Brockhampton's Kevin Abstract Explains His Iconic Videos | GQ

And it honestly did a lot for me because now I can like talk about being gay as much as possible and like people reference that verse, which is cool.
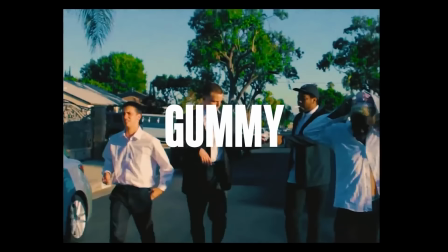Gummy. I watched Baby Driver, I think 8 times as well. So I wanted to do something that was like a bank robbery or something like that, so we just kind of had a fake bank robbery in our neighborhood.
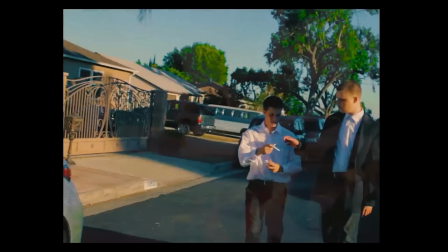Obviously, it's very inspired, like wardrobe-wise, by Reservoir Dogs. We had the suits on and stuff.
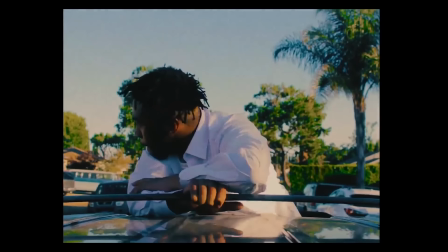And we also had the names like throughout the video, which was cool.
Keep my heart with my dogs, keep my car in the yard.
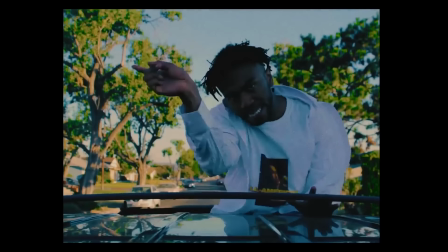And that was an idea that came at the end because we didn't really know how to tie the video together. And it was cool that we had that little touch.
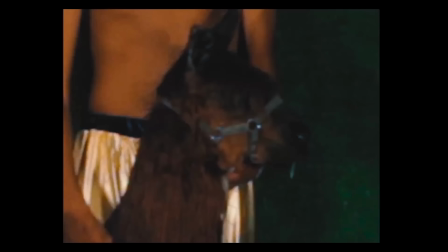The most challenging part of making the Gummy music video was we had an alpaca at our house.
Cash don't last, my friends are the alpaca was just like going around the house and like around the neighborhood.
I just really wanted to use some sort of animal, so I looked at like all these animals online. It was fun. I miss those days a lot, very wholesome.
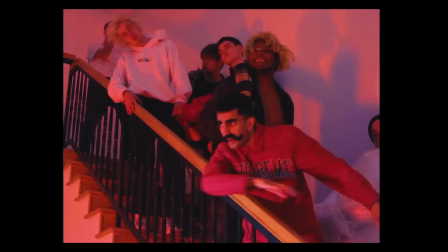Those days, like when we were making all those videos, there was just less pressure and everything was fun. We're just like doing what we wanted. I would love to inject innocence and vulnerability back into like our newer stuff, which we're leaning into 100%.
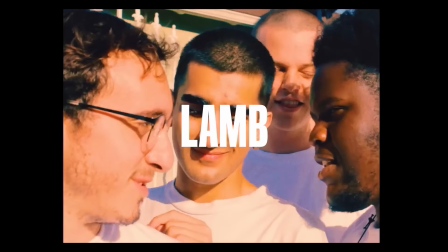I think like with the newer stuff, it feels more like that. Yeah. Lamb.
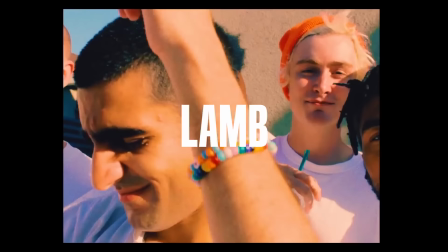For our music video, Lamb, we were supposed to like rent a lowrider and take it to somewhere like Hillside-ish in California, but we didn't do it because me and Ashlyn got into a fight that day. Ashlyn is my friend from Texas. When he moved to California with us, he was just supposed to run our social media and he didn't know how to work a camera. And when I wanted to direct my own videos, it made sense to go with him because we both like the same kind of movies, and he just picked up a camera and we kind of like created our own visual language together. And like, I wouldn't really make anything with anyone other than him.
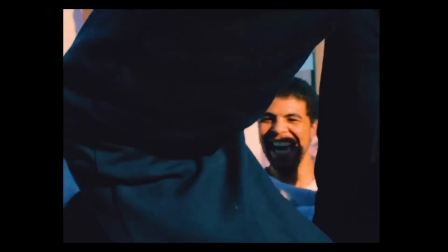I don't remember what the fight was about, but we got into a fight. And then hours went by and we decided to just film it in the front yard.
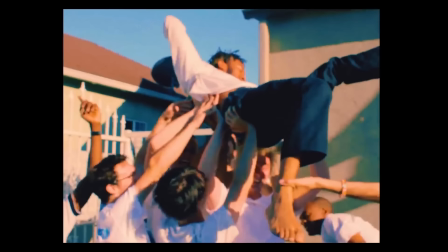I've learned that every time I try to make a polished music video, if I have a set and there's like all these people and I'm trying to tell them what to do, I fail.
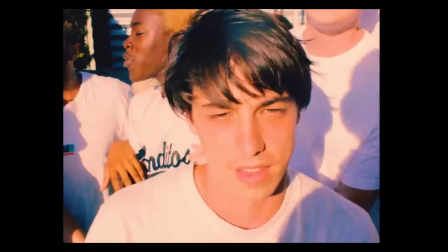It's like the worst thing ever. But if it's just me and Ashlyn and a few guys in the group and we're like in front of our house, that's when I've made my most effective work. We can finish an edit in like 7 hours. There's no feedback from anyone except like the people who are in the group and our management and like close friends, you know? I never see the music video in my head before we finish it. Once we get like all the images, I'll just sit next to our editor, HK, and like piece it together. It's more like a puzzle and just seeing like what feels right, which images move us the most. Sometimes that process can be a lot of fun. Sometimes not really. It's not fun when I get frustrated and I don't know what to do with all the pieces. That's when I want to like give up. Star. The Star music video is my favorite video we've done. It didn't require like much thinking.
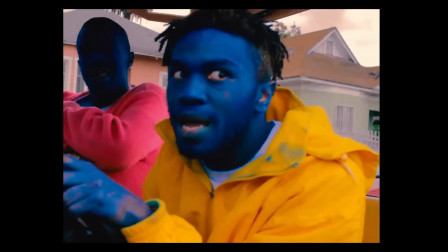It just like came to me immediately, I guess.
Standing on my two legs.
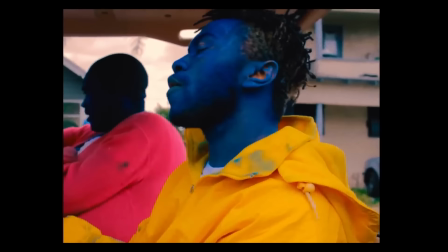We're all blue because I was watching a bunch of Hype Williams videos, and there's this one Busta Rhymes video where they're red, and I just decided blue. Blue is also less problematic if you want to be painted a color.
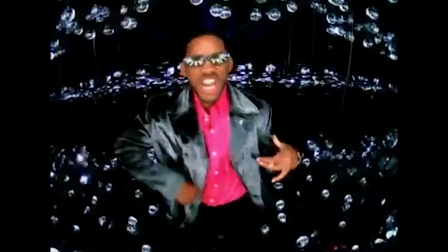Hype Williams is a big inspiration.
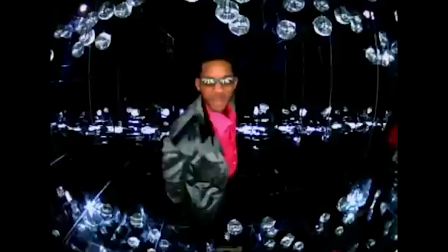I think a lot of music videos are like really inspired by Hype Williams right now, though, so I'm kind of like leaning to the other side of that.
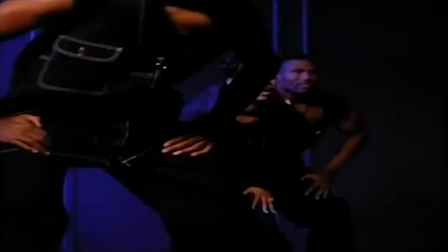I don't know what that means. I'm trying to fill it out, but like everything kind of looks like an old 90s hip hop music video right now, which was cool to me at one point, but I'm not really fucking with it right now.
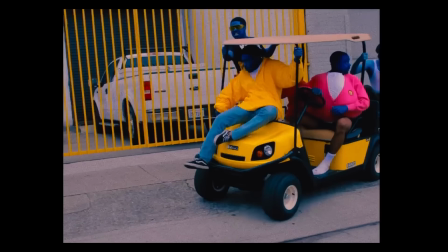I don't know why. It's just like, it's kind of played. Everything we did for the music videos, it was always rooted in like, how can we have the most fun?
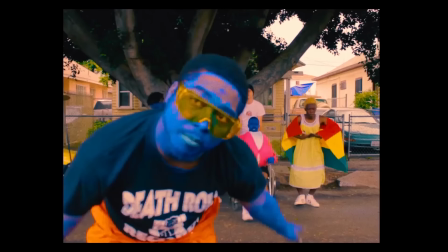And like, how can it look like we're having a bunch of fun on camera?
I don't care for what they gotta say.
Like, people wanna see friends together enjoying each other, brotherhood, you know?